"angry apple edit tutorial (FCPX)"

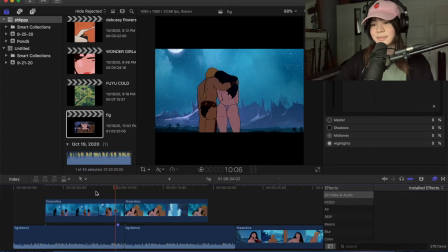(8:19)
I want to find where this action ends. So right there's when that frame stops moving, and then I'm going to drag it over to the end here and maybe speed it up to like 120.
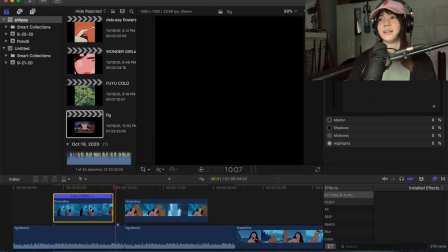(8:32)
When I'm speeding up clips, I like to keep it within 100% or 150%.
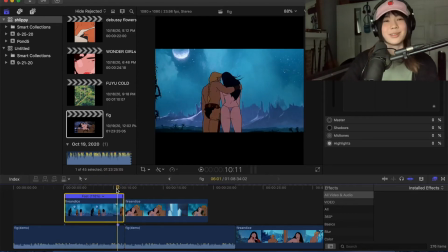(8:39)
Usually 120 is like a good starting point for testing out if your clips are speedy enough or too fast, you know.
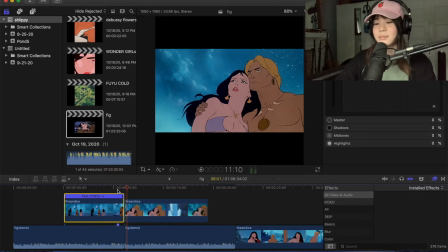(8:48)
So yeah, that's a pretty natural thing. I think the most important thing with speeding up clips is that it has to look natural.
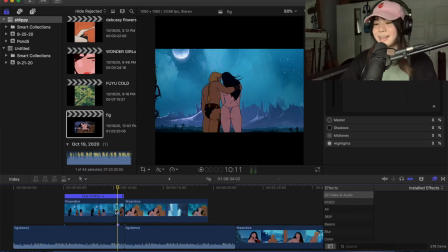(8:53)
So if you like speed up a really fast fighting clip, like you can't even see what's going on, that to me is not good. I like to see all of the actions in my scene so that it tells a good story.
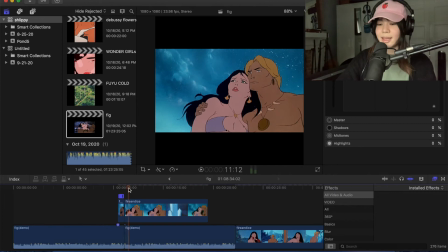(9:06)
So once I've sped up that clip, we can check out this clip here. And if you notice, he talks a little bit, and that is something that we want to avoid. So I'm going to look through this, and
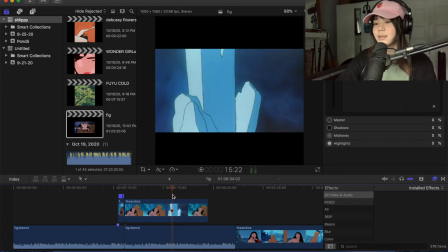(9:19)
maybe there's a scene where they both stop talking. Like here, maybe?
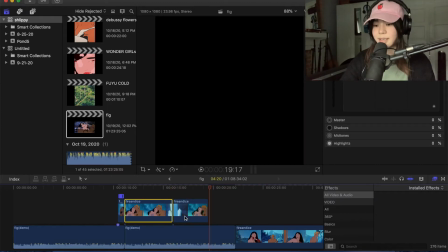(9:30)
Yeah, that's a good scene.
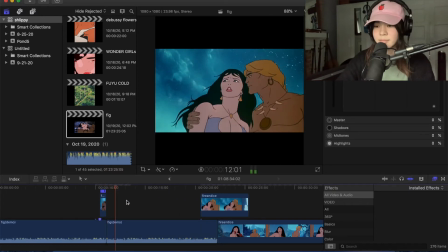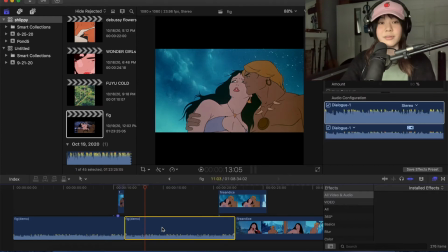(9:39)
And we want this scene to end on this first snare here. So what I'm going to do again is select the audio clip and mark that snare so I can find it later.
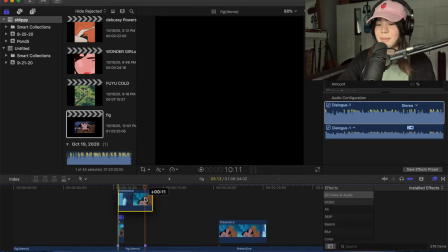(9:47)
And this is a handy tool because you can also drag your clips and it'll snap automatically to those markers that you put down, which is very good.
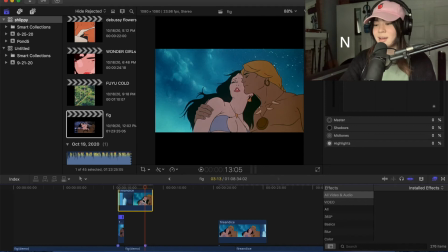(9:55)
You can also turn off the snapping with N and I don't really like that, so I keep it on. Perfect. So usually, as a rule of thumb, I like to keep the first clip of the video pretty short, because I want, you know, I know people have short attention spans, and so do I, so I have to kind of keep it fast paced at first, and then kind of get into the a little bit more of the feelings that I want to portray through this edit.
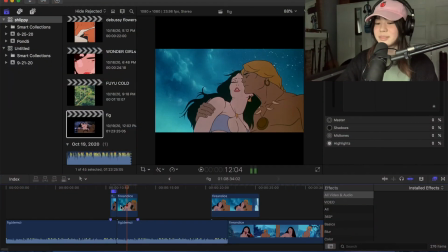(10:27)
So even this video clip might be too long, so we might have to end it on this first snare here, which is unfortunate. It's a really pretty scene, but you know, people get the gist of it.
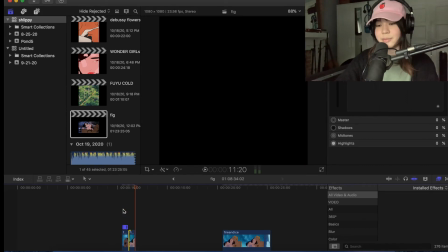(10:44)
That's cute. So I'm just gonna trim it down, and voila, we have our first loop.
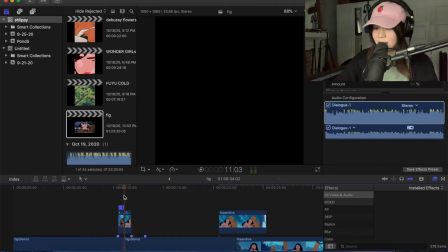(10:53)
All right, perfect.
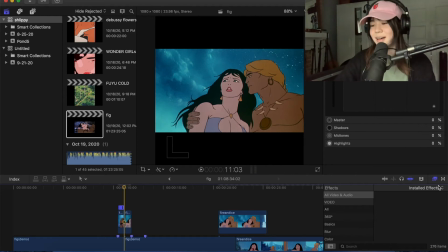(10:54)
So one thing I noticed about this, and it's kind of bothering me, is that this one's on the left side here and this one's on the right side here. So I know they flipped the camera around, but I'm just gonna go to effects in this little library folder over here.
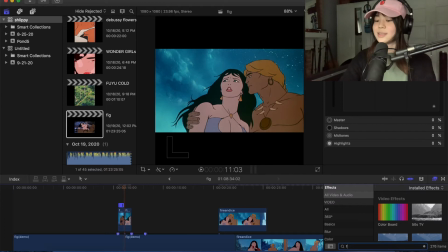(11:09)
You can also do transitions and close it, but the one I'm looking for is in effects. So I'm gonna type in flip, and you can find the flip tool.
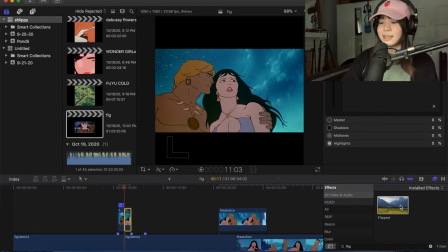(11:17)
You can drag and drop, or you can like select it and then double click the effect to do that.
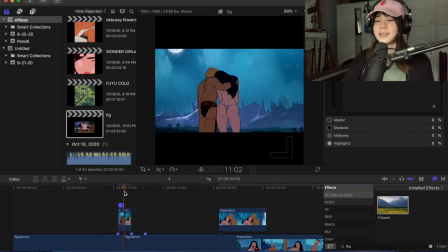(11:24)
And as you can see, it's a little smoother because they're both on the same side of the page, I guess.
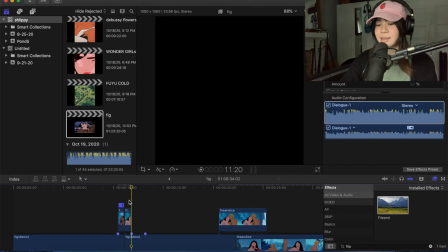(11:30)
Your eye doesn't have to move too much. I think about where the eye moves and where my eye moves to when I'm looking through my edits,
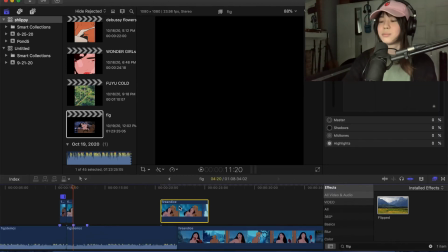(11:39)
just to make sure that, you know, the points I want to emphasize are like in the shot.
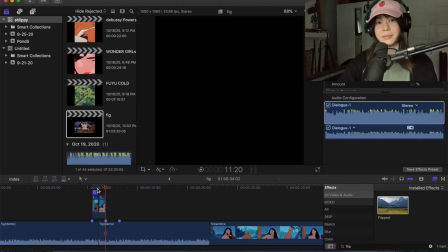(11:44)
Now that that's done, we can get into the little bit more of a storytelling phase. And another thing you can do is just copy and paste that last frame and drag it to the back, just so you know how much space you have in between these two frames.
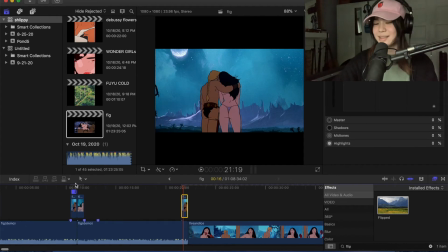(11:58)
And that's basically like your window. Just keep the last one short, keep the first frame short, and then you can get into whatever you want.
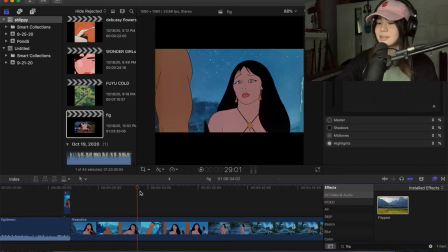(12:05)
But I think what I want to tell here is this little love story, you know, where they're,
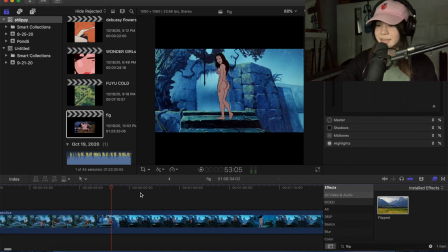(12:12)
you know, kind of on edge at first. She runs away, blah, blah, blah.
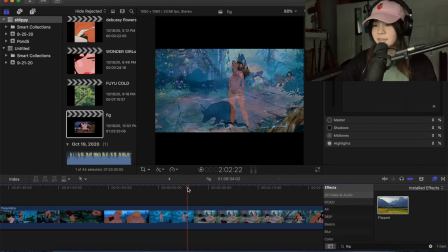(12:19)
So these colors in this other scene are a little too different, so I'm just going to go ahead and kind of crop it out.
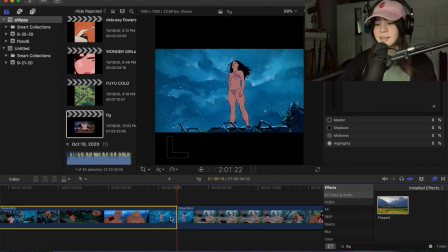(12:26)
Of course, you can do different colors in your personal edits, but I like to keep mine, for the most part, uniform. I do play with color theory a lot, so if you haven't already, get yourself a color wheel. You can get a, like, you know, on Google Images.
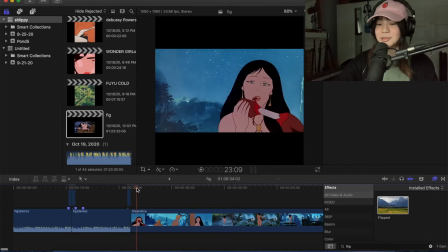(12:41)
Really easy to find and a very useful tool. So 2 very boring minutes later.
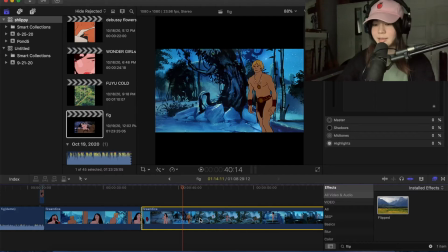(12:46)
Yeah, that looks good.
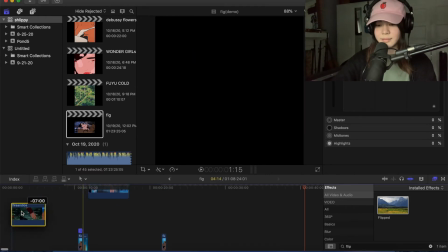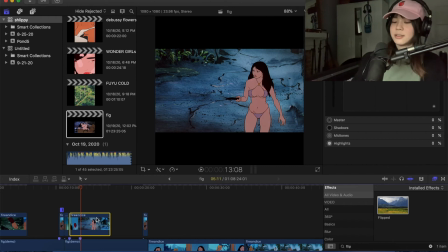(12:56)
Okay, so I think that is a pretty good transition too, because they're on the same side of the screen here,
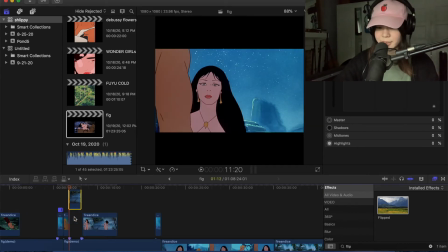(13:04)
and it kind of looks like she lost her trust in him, so we're just gonna use that and cut it accordingly.
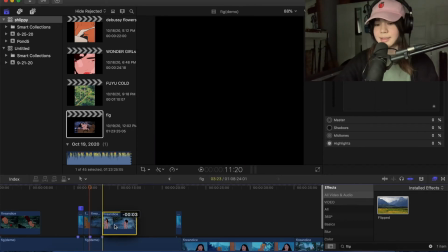(13:11)
Let's see how this looks.
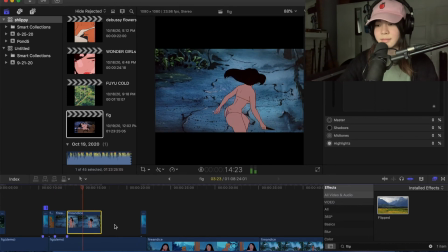And I'm gonna cut it right before she turns around, like so.
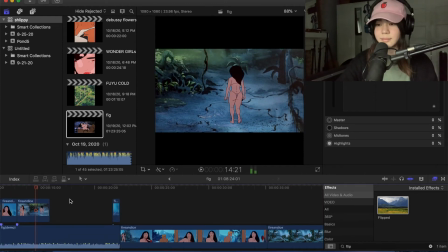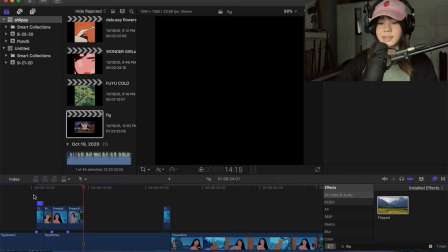(13:33)
Perfect. So now we can take a look at it with the loop inside.
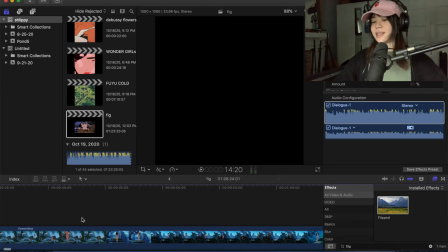(13:40)
Cool. So now we can get into a little bit more of the chasing scenes that we have a lot of, so that's good, that's good.
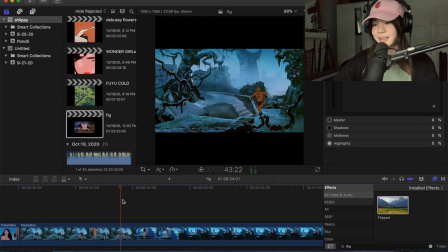(13:48)
We just needed a good lead up, you know?
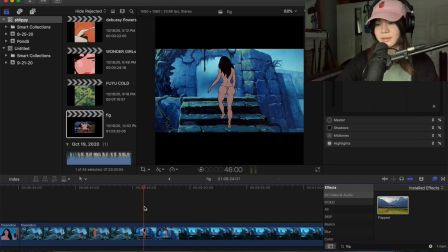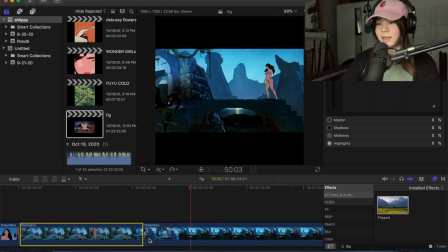(13:56)
So we love a good booty moment, so let's go ahead and use these scenes here.
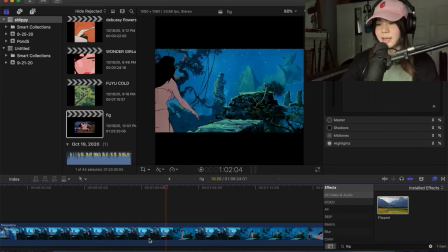(14:04)
Cool, a little Tarzan moment, that's cute.
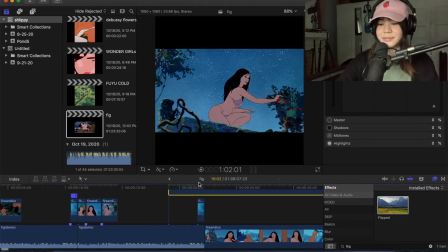(14:08)
And, you know, the clips aren't going to be this long forever. And this is a pretty short edit, so.
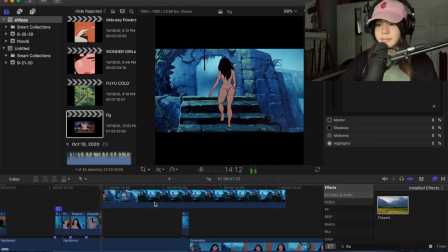Okay, so I don't know if you noticed, but that was a pretty good transition. I think because they're in the same spot as they were before.
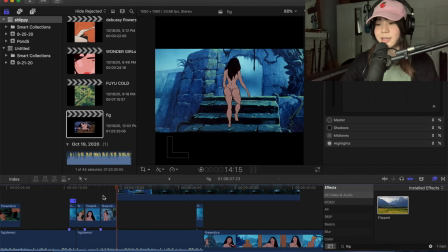(14:28)
So I'm going to go ahead and flip it so they're going the same way. Like so. Perfect. And you can kind of like use your arrow keys to, you know, look through it and make sure that it like flows correctly.
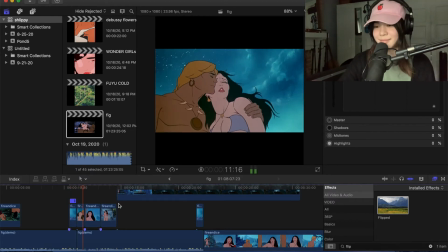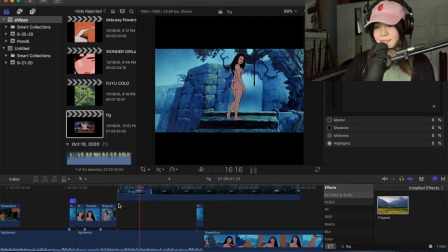And we're going to end it right before that.
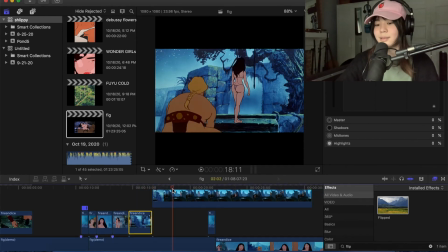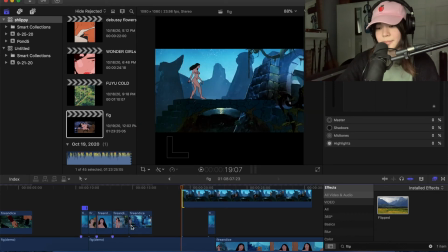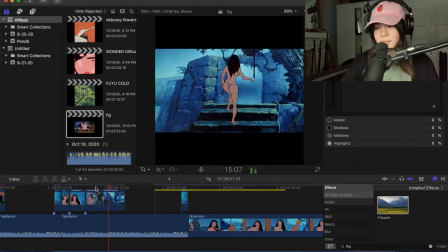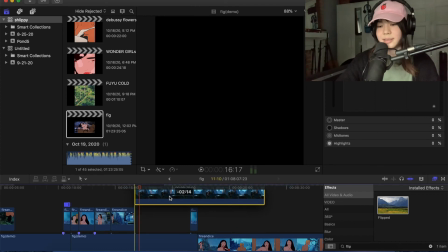(15:13)
that still looks good. I was just checking, so.
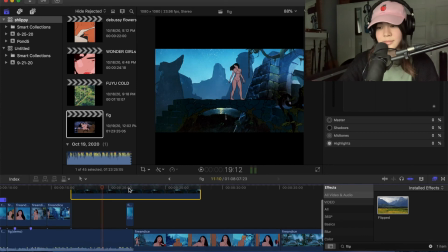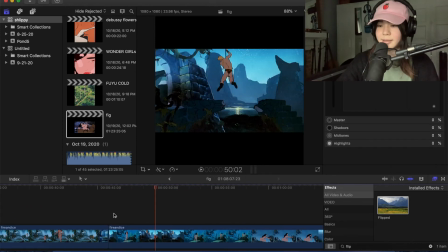(15:22)
Perfect. Let's get into some scenes where they're like looking at each other or whatever. Maybe the scene where she's picking berries. Very good. Very, very good. Alright, so this dude runs up, looks at her ass.
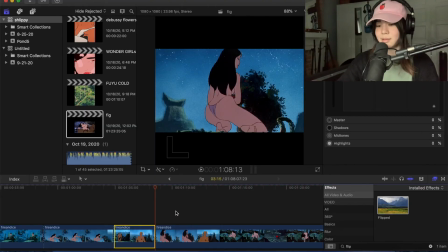(15:37)
Cute, cute. Let's see.
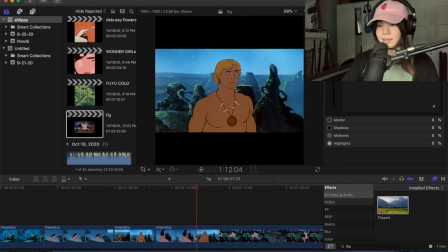(15:43)
Yeah, I really like this scene. Her face looks cute there.
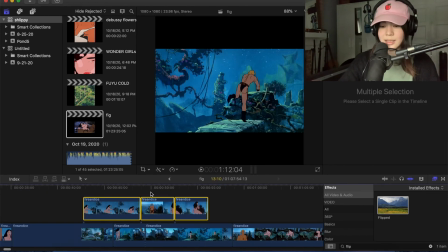(15:45)
So we're going to use these scenes in particular and see if we can like throw them in there.
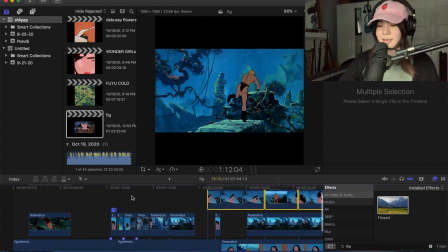(15:53)
We're running out of room. We might have to like crop some of these a little more. What I like to call fine tuning.
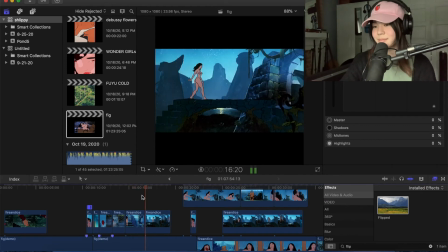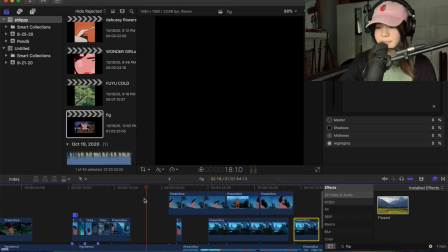(16:06)
We could replace this one. So let's just see.
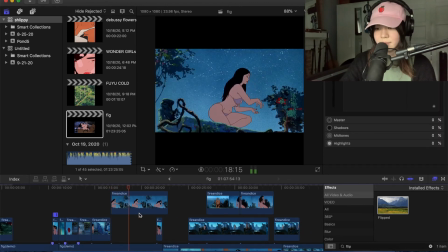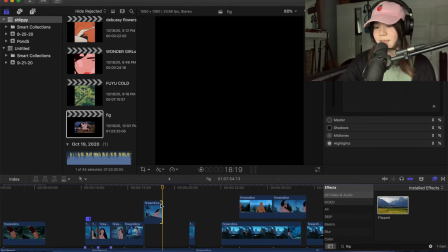(16:19)
And let's crop it at that snare there. Okay, let's check it over.
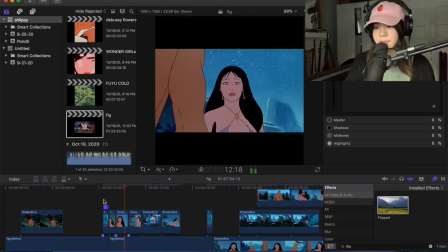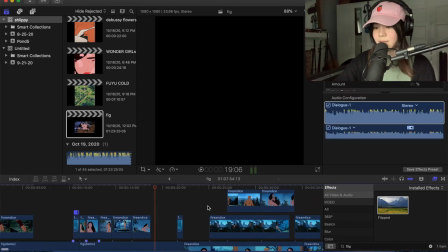(16:34)
Cute, cute.